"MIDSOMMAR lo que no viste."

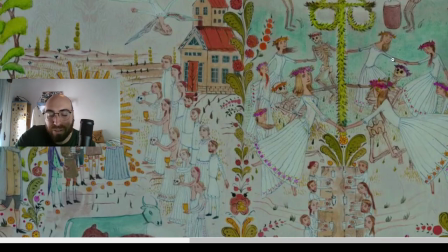finalmente tenemos el rito final en el que Dani se convierte en la reina de mayo
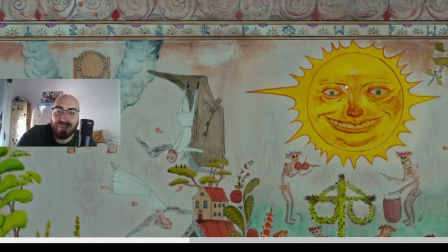con la comida y con el sol mirando y la muerte tocando
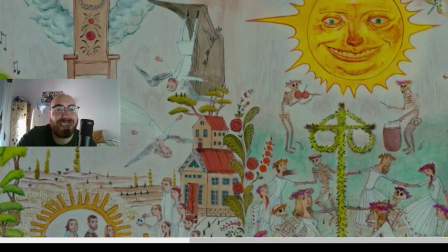es increíble
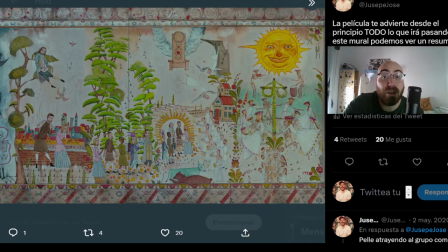lo buena de esta película a mí de verdad me vuelve loco y no ha ni empezado la película y ya te lo han contado todo, todo, todo es que me parece increíble, de verdad, voy a ajustar un segundo la cámara
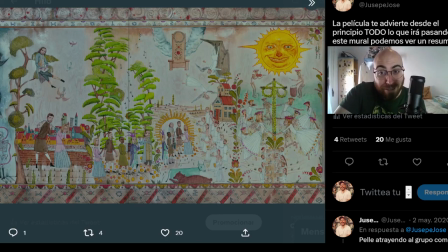aquí, mucho mejor me parece increíble, de verdad, es que me parece increíble pero bueno, continuemos el hilo
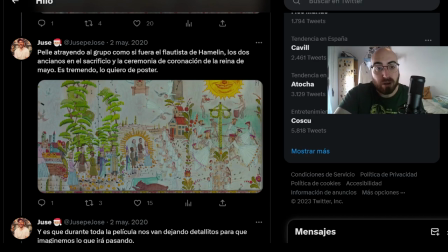¿vale? como he comentado antes, Pil, ¿vale? se llama Pil que no me acordaba el nombre, Pil atrayendo al grupo como si fuera un flautista de Hamelin, los dos
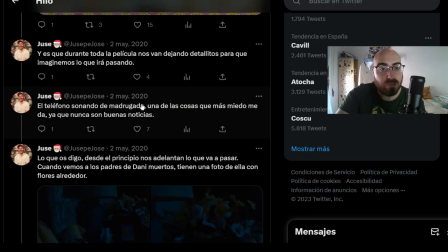ancianos en el sacrificio la ceremonia de coronación de la reina de mayo es todo, todo, o sea todo y es que es verdad que durante toda la película nos van dejando detalles de lo que va a ir pasando cuando comienza y suena el teléfono de madrugada, que es una de las cosas que ya comento que me da mucho más miedo,
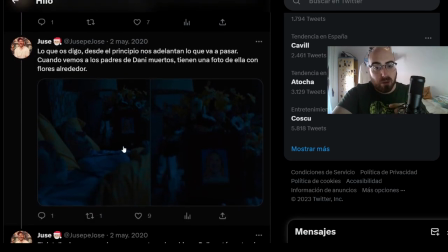si sabes que nunca son buenas noticias y desde el principio nos dejan una cosa muy clara y es que nos vemos
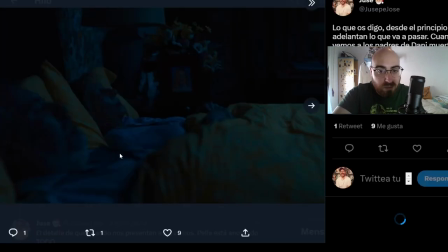a los padres de Danny muertos muertos, ¿vale? unos fallecitos, sin vida y al lado
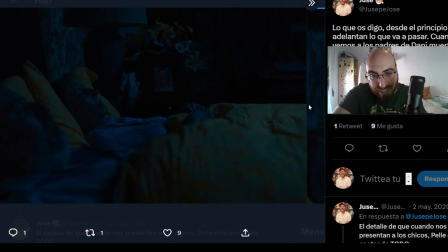una foto de su hija rodeada de flores
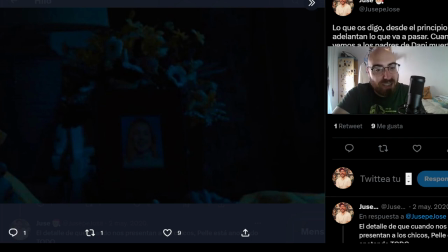anticipando que ella va a ser la reina de mayo esta película es tremenda y la talla es buenísima
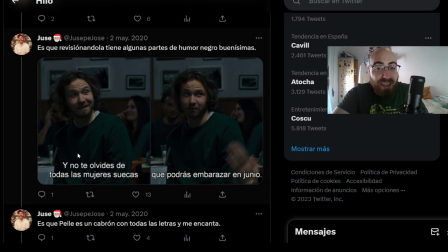y vamos a Pil aquí ya haciendo bromitas ya desde el principio no te olvides de todas las mujeres suecas
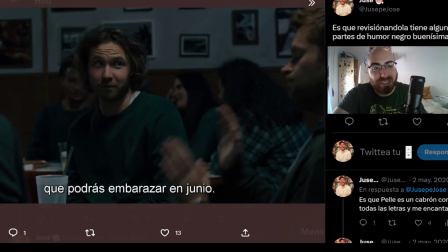que podrás embarazar en junio haciendo referencia a que luego
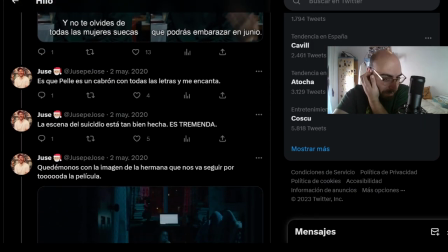es un tío muy humano
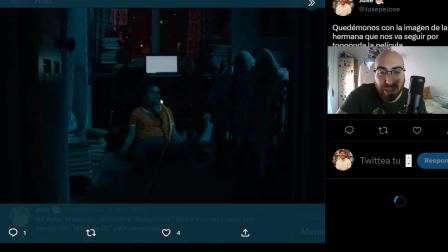y que tenemos que quedarnos con esta imagen con esta imagen que nos va a perseguir durante toda durante toda la película, esta imagen se va a repetir subliminalmente durante toda la peli y es tremendo,
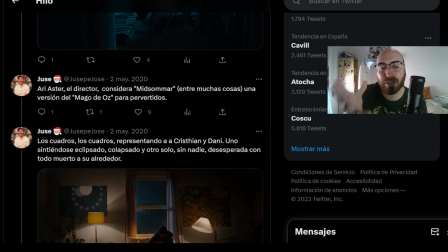es tremendo y el director comentaba que esta película para él es como el mago de Oz ¿vale?
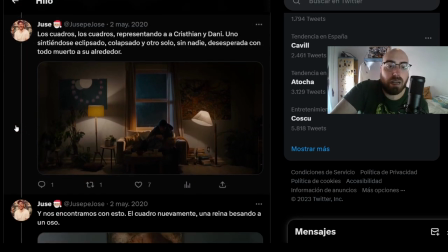para el mago de Oz para partidos como comentamos aquí en el hilo los cuadros que representan a Christian y a Dani, uno es sintiéndose eclipsado por el otro, colapsado otro y el otro sin nadie, desesperada con todo el mundo muerto a su alrededor, son cuadros que están ahí que tenemos el detalle,
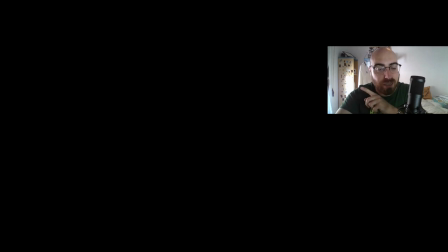a ver si puedo hacerle zoom y lo vemos con más detalle pero ya veis, él se siente
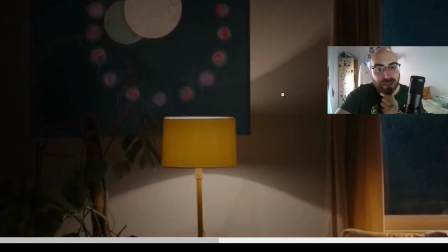colapsado por ella mientras que ella
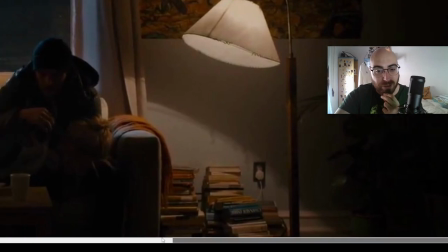tiene todo el mundo ahí alrededor muerto todo este, y fijaros en este detalle no sé si se llama
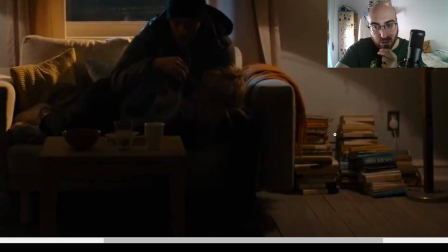fijaros en el detalle de los libros los libros aquí son muy importantes porque durante, hasta que ellos lleguen a lo que es la secta al este, los libros van a representar siempre a Dani,
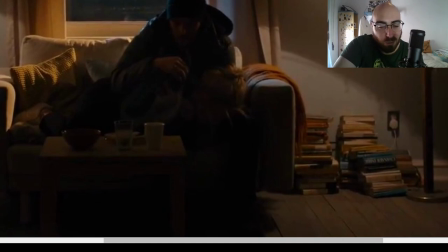a la cabeza de Dani pensando, sobresaturada siempre, y van a ser un recurso que se va a utilizar muchísimo,
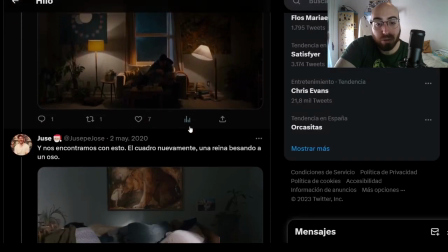ya lo veremos
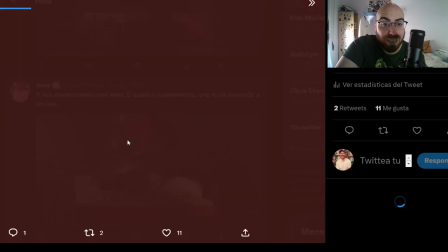empezamos y nos encontramos con un cuadro muy característico, muy curioso que es de una reina besando una reina,
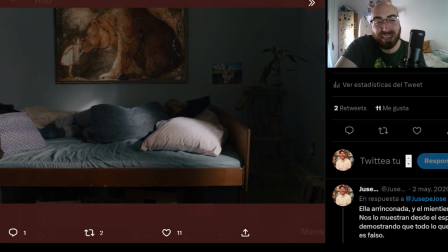la reina de mayo besando a un oso, ¿sabes? cosa que claramente va a ser muy simbólico para el final de la película
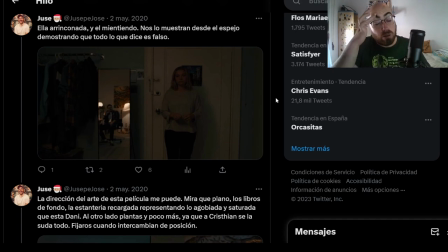es tremendo es tremendo y esta escena, tenéis un vídeo en el que analizo la escena paso por paso porque me parece una brutalidad de escena, de verdad, me parece una brutalidad de escena y
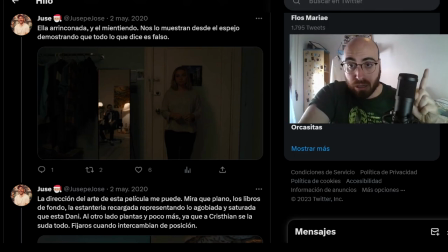os lo dejaré por aquí arriba aquí arriba, ¿vale? lo dejaré por ahí y lo podéis ver entero pero vamos, ella está arrinconada él mintiendo y nos lo muestra desde el espejo normalmente en el cine